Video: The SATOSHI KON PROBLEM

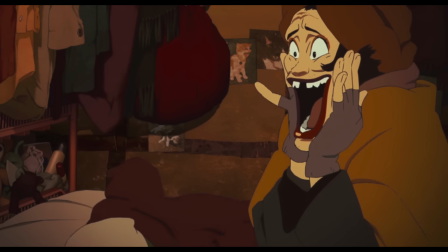1736s
But she embraces the extremes of camp and wears her heart on her sleeve, making a very likeable character.
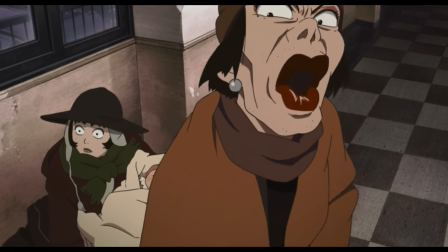1740s
Nobumoto's input was an essential part, especially in the case of Hana.
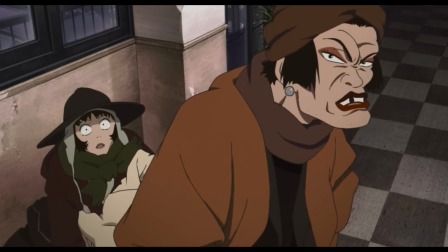1743s
It was only possible for them to write a character that they described as deep and rich, by having both of them together to bring a more nuanced perspective.
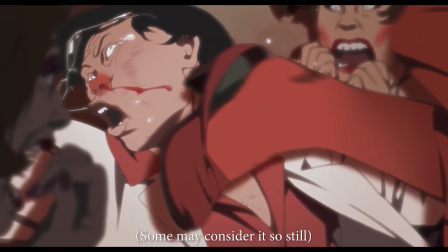1750s
At first glance, it would have been possible to make Hana a negative stereotype if the character didn't have so much humanity.
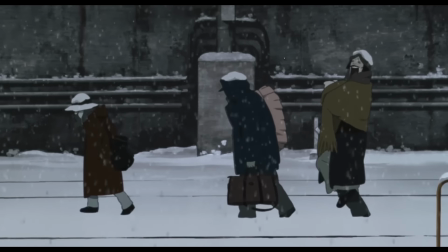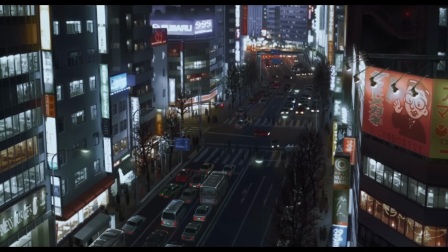1762s All that yodeling is going to do is make you hungrier.
Jin, Miyuki, and Hana fall to the backdrop of the Neon Capital.
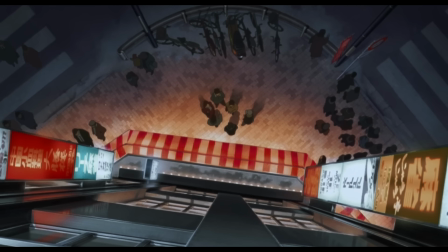1770s
Tokyo plays a pivotal role in Kon's prior movies, but none so much to be named after it.
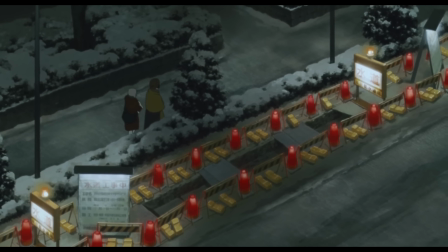1775s
And Tokyo Godfathers is not something you would see in a guidebook or something in current fashion.
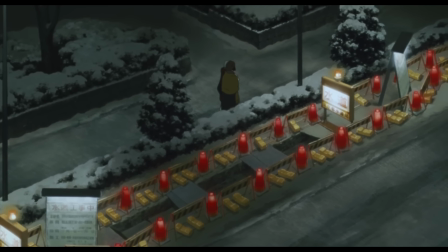1781s
I don't actually have much interest in terms of the newest fashion or something in the Tokyo guidebook, but rather I'm interested in the back streets, and that's how it was depicted.
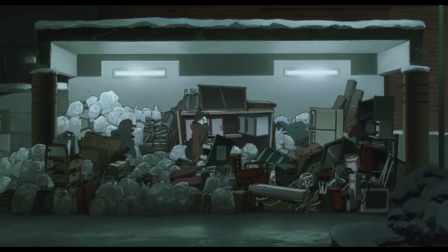1789s
When these characters have to eat, they have to go to the garbage piles to eat, and in that scene you can actually see the actual unusual Tokyo,
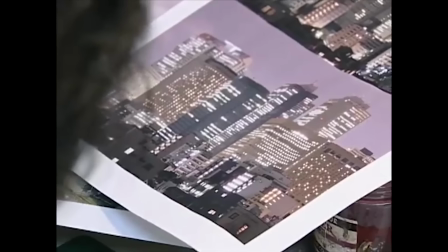1796s
like taking a peek through a back street. Much of the city was digitally rendered from these scouting photos,
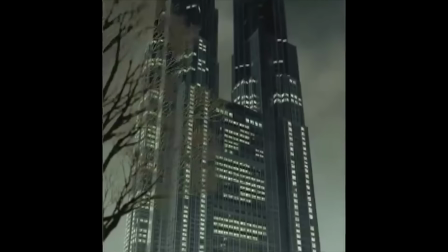1802s
and it captures both the cold and warmth of the big city, and making the scenery more dense with world building.
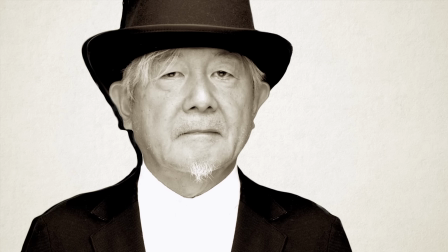1807s
The music is a key component to its atmosphere. Hirasawa doesn't return, but in place is Keiichi Suzuki and his band.
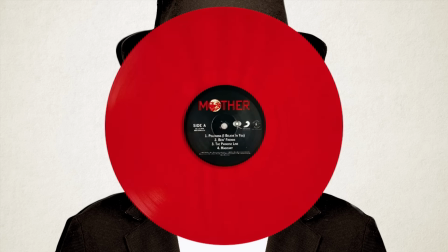1814s
Most well known for their fantastic work in the Earthbound and Mother series, that eccentric style of musicianship with a variety of genres mashed in sets that tongue-in-cheek tone for the movie.
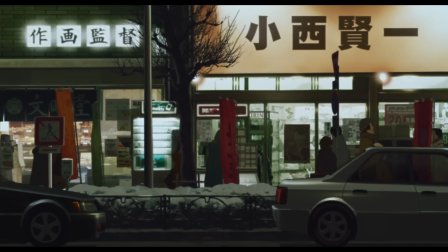1824s
They even get to reference Kubrick as they rework the Ninth Symphony by Bach into a synth reggae cluster.
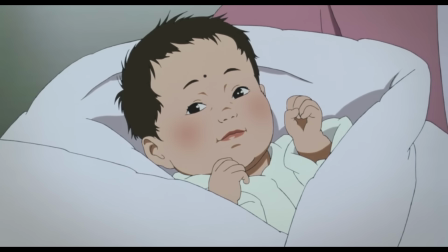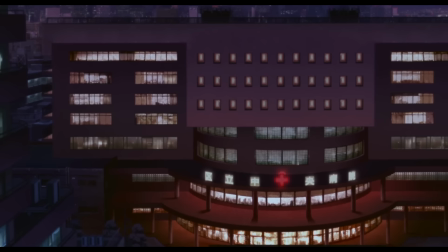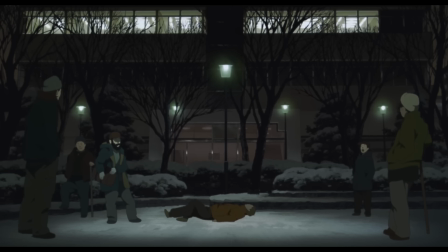1845s
The film wasn't a smash hit, perhaps it's too idiosyncratic for its own good. How was the response?
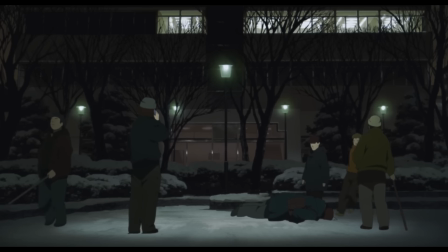1851s
Well, Murayama says it was mixed at the time. Some liked it, but others didn't go down well with.
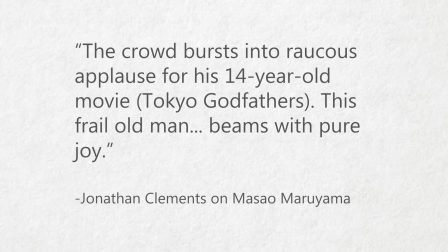1856s
Which saddened Murayama, though he was glad that they made the film. But it didn't seem to faze Kon, especially since American audiences did seem to be more positive towards it. But when talking about critical reaction, he took it with a pinch of salt. That's because my self-criticism is much more harsh.
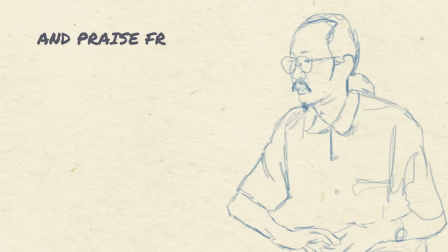1870s
That puts a far greater pressure on me. Favourable judgment and praise from people for this and that are only natural responses,
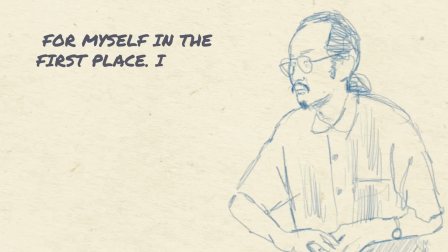1877s
since the making of a work has to be interesting for myself in the first place. I don't want to ignore fans' opinions, but I wouldn't go out and ask them.
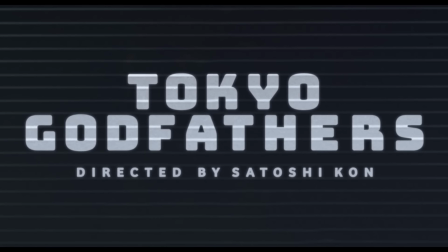1884s
The movie garnered its own cult following, leading to its re-release this year with a new dub, which is pretty good.
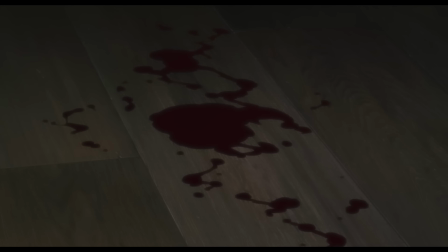1890s
So not everyone can enjoy the wholesomeness next to its edge of violence,
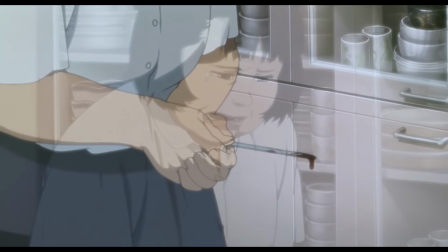1893s
but did definitely prey on the fear of youth violence of the time, something that Paranoia Agent takes full advantage of.
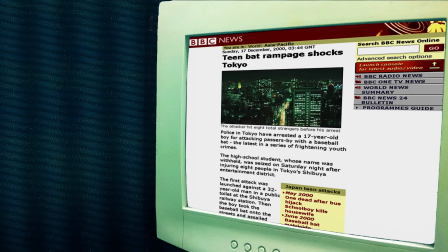1903s
At the beginning of the millennium, a baseball-wielding youth committed 8 assaults before capture.
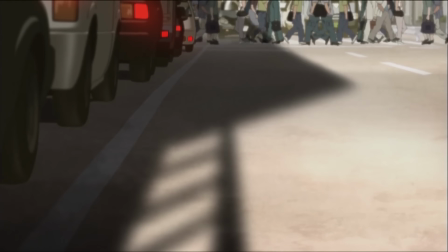1908s
In the years to follow, a spike of juvenile crime hit Japan. Paranoia Agent is a show about modern living and the fears surrounding that.
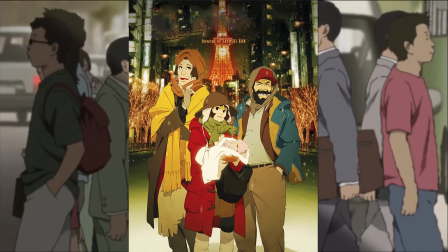1916s
After several movies, there were some ideas that were not included into them. Over time, these ideas accumulated. Not that I dropped them because they weren't good enough, but they just didn't fit into any of the projects. It hurt to see the material go to waste, so I looked for a chance to recycle it.
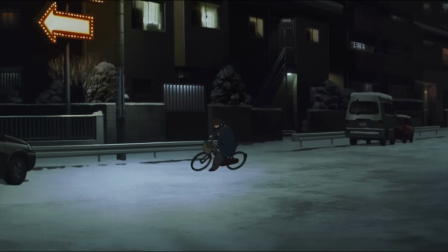1931s
Production began while Tokyo Godfathers was still being made, as to not lose the talent gathered for the film.
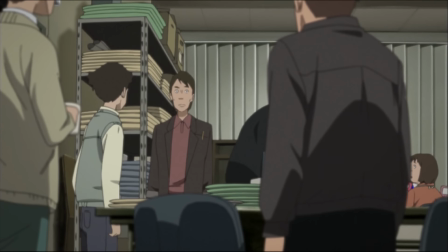1937s
After all, Madhouse animated the show completely in-house, without outsourcing.
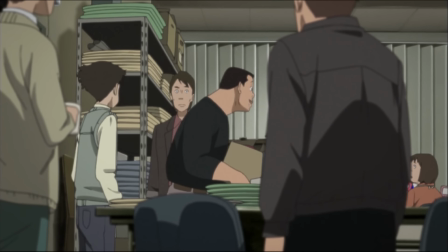1942s
If on a film, budget, time and gathering staff are the most difficult parts, a show is a completely different story.
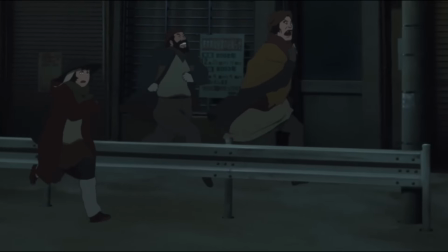1947s
Instead of only 90 minutes, they were dealing with over 4 hours of content on a weekly schedule. For Tokyo Godfather, 30 million yen was given for 10 minutes of screen time.
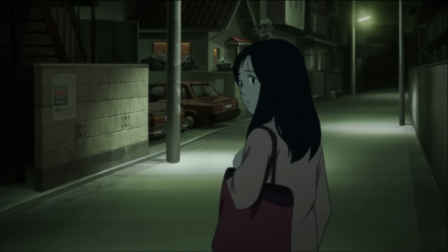1955s
On a Paranoia Agent, they had to use 4 times as much screen time before getting the same budget.
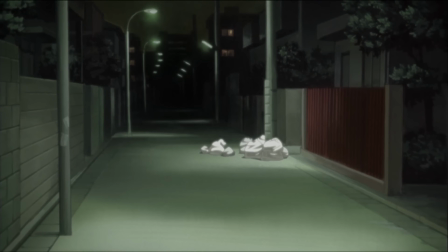1961s
The woes of that production started to overtake as it went.
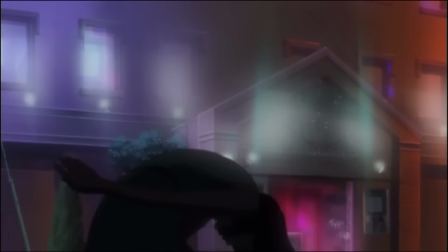1964s
There was a sense of being cornered and looking for escape, which could also be said of the characters within the show as they struggled against their own fate,
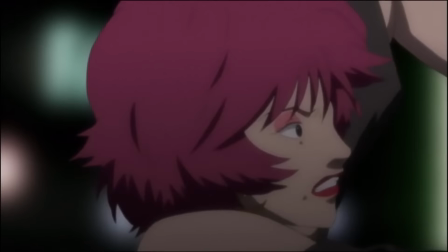1971s
dealing with a battle between a constructed identity and their true selves. The escapism they fall into can only last so long.
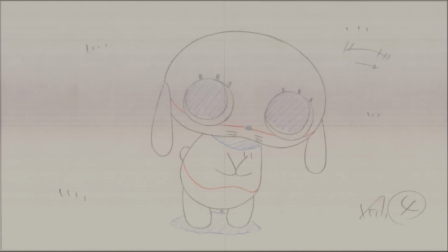1978s
Their actual production became a meta point in one episode,
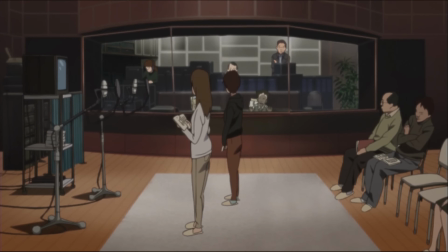1981s
which originally planned to feature live-action sequences involving the animation team, but was ultimately not viable in the end.
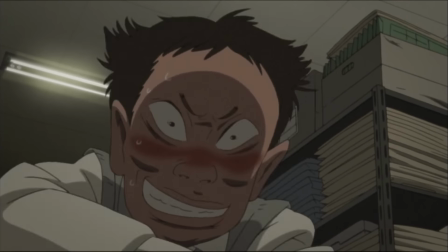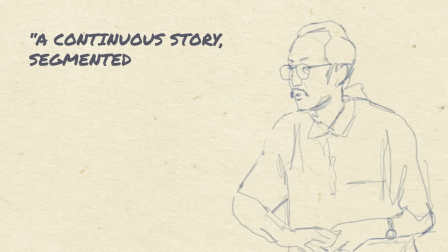1993s
Each episode differed, a continuous story segmented into 13 volumes.
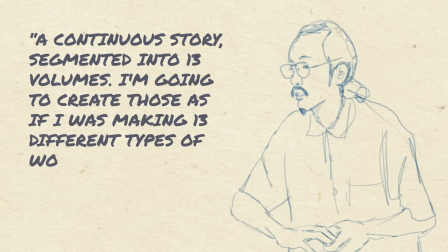1998s
I'm going to create those as if I was making 13 different types of work. Protagonists change, and with them, the mood.
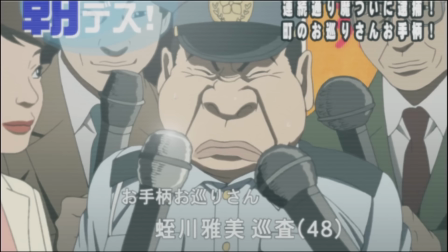2005s
The secondary characters of Volume 2 become the central figures of Volume 3. The supporting part there turns into the Volume 4 protagonist, and so on.
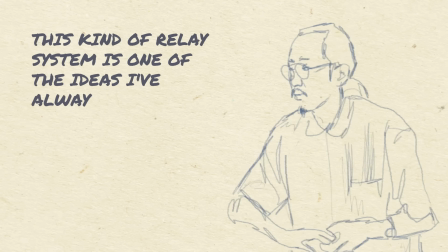2013s
This kind of relay system is one of the ideas I've always wanted to try.
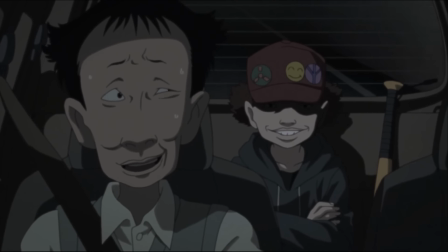2018s
There's a level of reverse cause and effect to keep the mystery open,
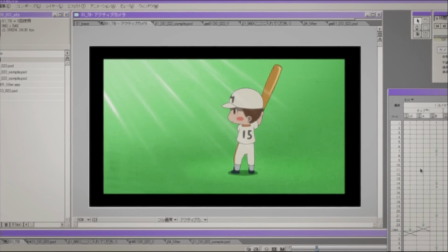2021s
holding on to aftermaths that don't make sense until the next scene or episode, like a cryptic puzzle with a few parts missing.
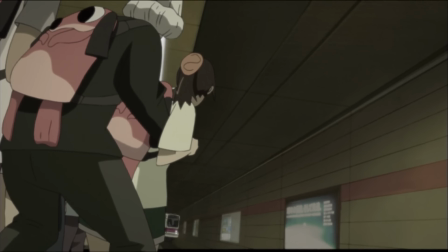2028s
These episodes live and die in the 20 minutes they're given, including the protagonist they follow.
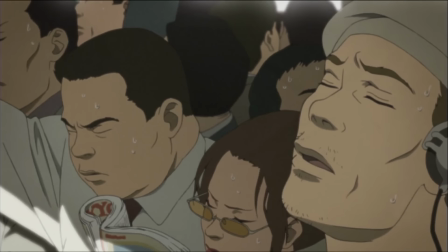2033s
While Kon didn't have much control over the entire production, only storyboarding a couple episodes, his fingerprints are still all over.
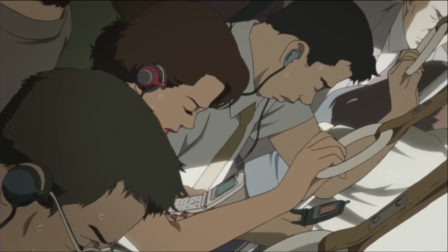2041s
Elements of his other projects do return, including Hirasawa's score, which solidified its unnerving dreamscape atmosphere.
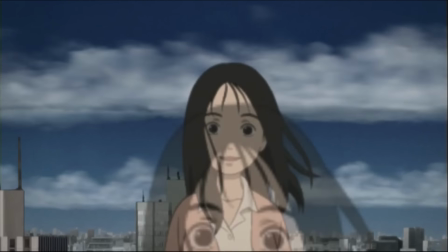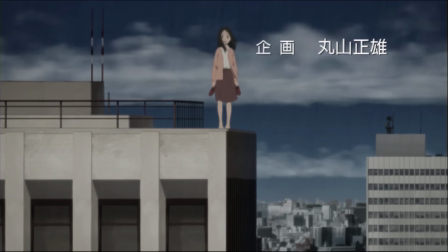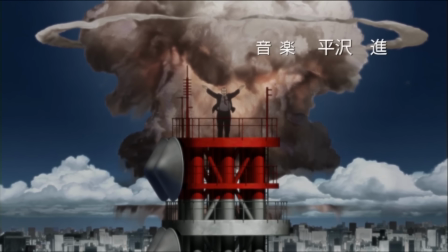2058s
Especially seen in like the OP, where they use a form of yodeling, which is definitely new.
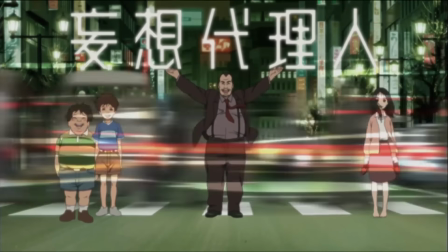2063s
But the stark imagery contrasts with the mood of the track, Dream Island, Obsessional Park.
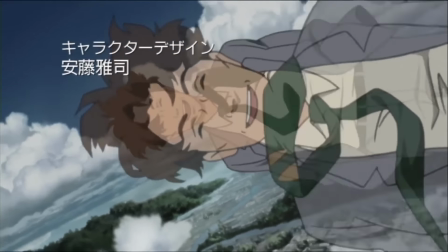2069s
Ethereal in nature because the show itself had a very late time slot. After all, a vivid title screen would wake people up and you couldn't have that.
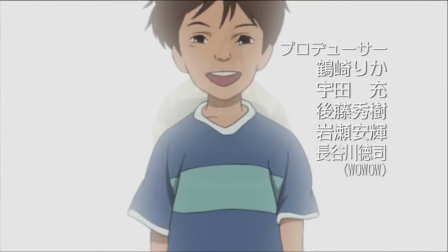2076s
The sense of playfulness at the end of the world is definitely something that you could see throughout each episode.
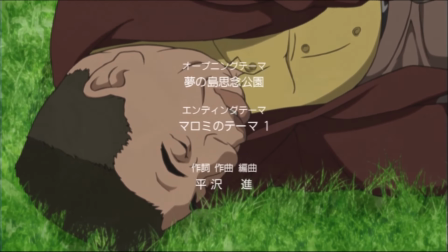2081s
However, I would say the ED leaves its own kind of impact, in a sleepy,
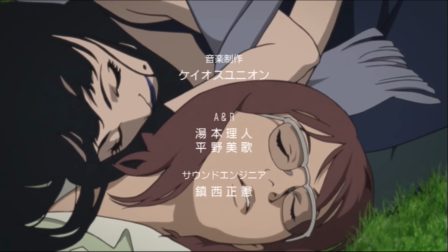2085s
creepy atmosphere that gets you to ruminate after each episode, to think about what happened.
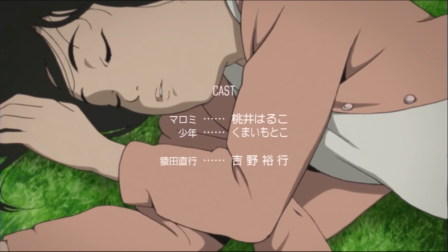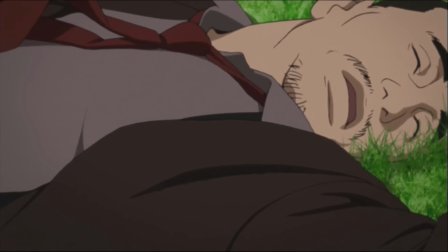2098s
on the precipice of calm, knowing that something dire could be around the corner,
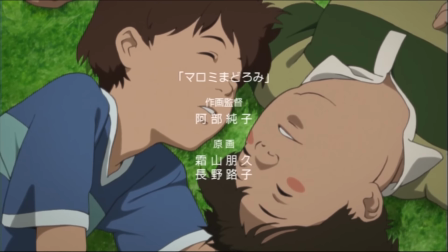2103s
the cast dozing off on a mellow field as they fragment, cross-fading from figure to figure.
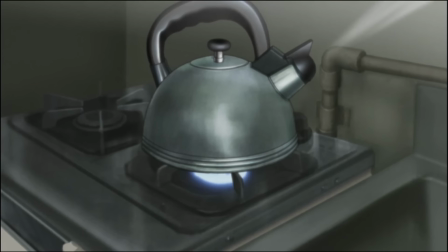2108s
This serenity won't last. The sound design here became a vital part of the show, which is usually underutilized in these kind of high deadline situations.
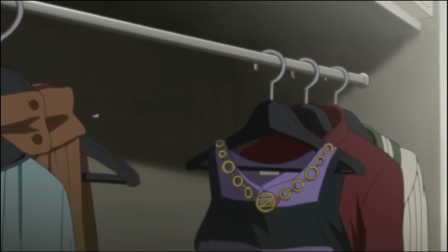2117s
Kon mixed all 13 episodes, each with their own motif relating to the episode, if it is the beeping of the answering phone in Double Lips,
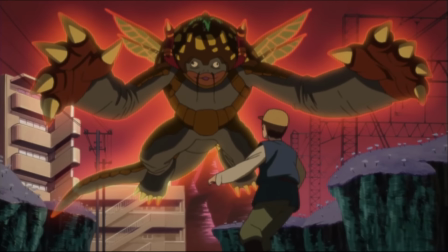2124s
or Part 5's retro computer game fanfare for the episode The Holy Warrior.
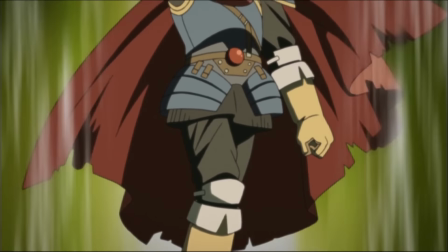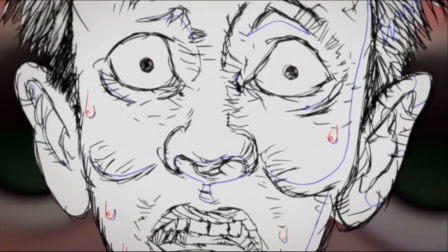2136s
Seishi Minagami became the main writer on the show, who needed to take the seeds of Satoshi's mind and turn them into something.
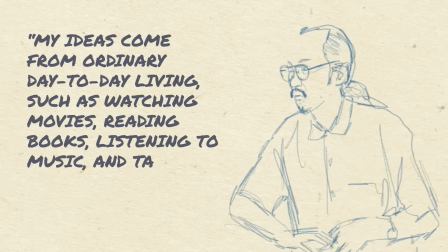2143s
My ideas come from ordinary day-to-day living, such as watching movies, reading books, listening to music, and talking with my friends.
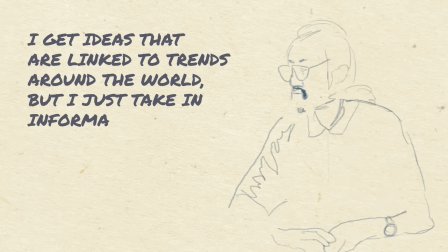2150s
I get ideas that are linked to trends around the world, but I just take in the information from TV, newspapers, and the internet in a normal way.
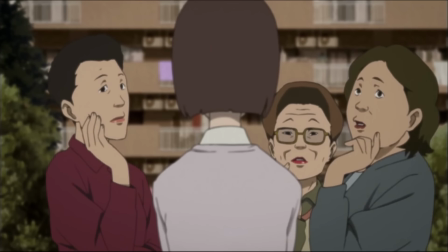2157s
However, I feel the easiest moments to extract an idea is when I'm talking with someone.
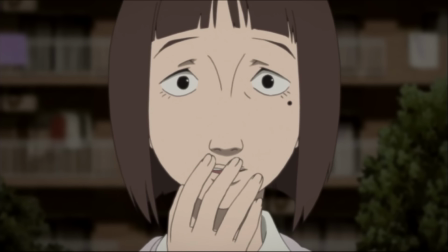2162s
When I'm talking with someone, I feel like my mind opens in some ways.
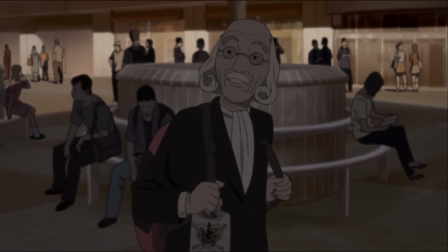2166s
A few episodes do have real-world events that parallel them, if it be the Japanese spike in net suicides,
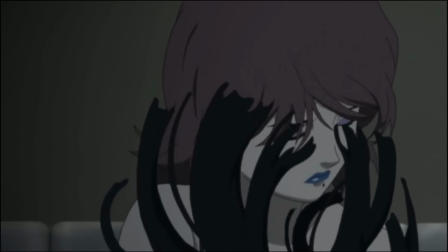2173s
a woman living an office job by day, escort by night, whose life went horribly wrong,
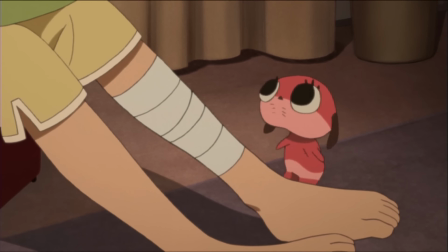2178s
kawaii culture. Moromi bears a similarity to Sanrio's mascot, Hello Kitty.
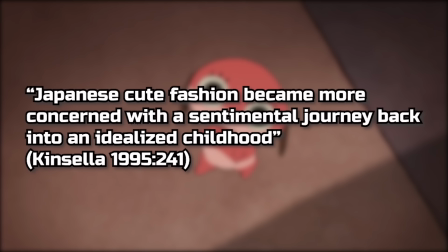2184s
The idea of an idolized childhood is reflected in such mascots, which here is not the case.
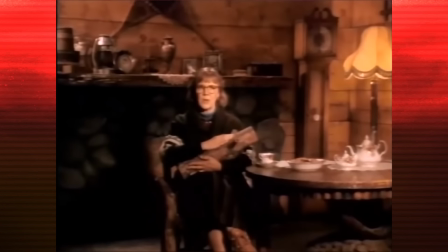2189s
There is a darkness hiding under it all.
Welcome to Twin Peaks. My name is Margaret Lanterman. I live in Twin Peaks. I am known as the Log Lady.
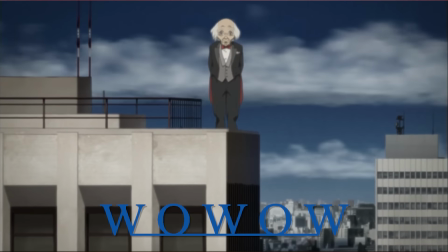2204s
Paranoia is shown after midnight on WOWOW, who also broadcast Twin Peaks in Japan, which garnered a cult following.
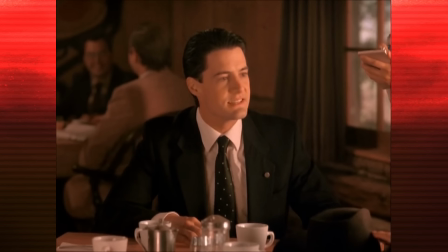2213s
The show follows that supernatural mystery angle with a wide cast living in one city, though with Paranoia Agent we don't get the Cooper-style character until much later on.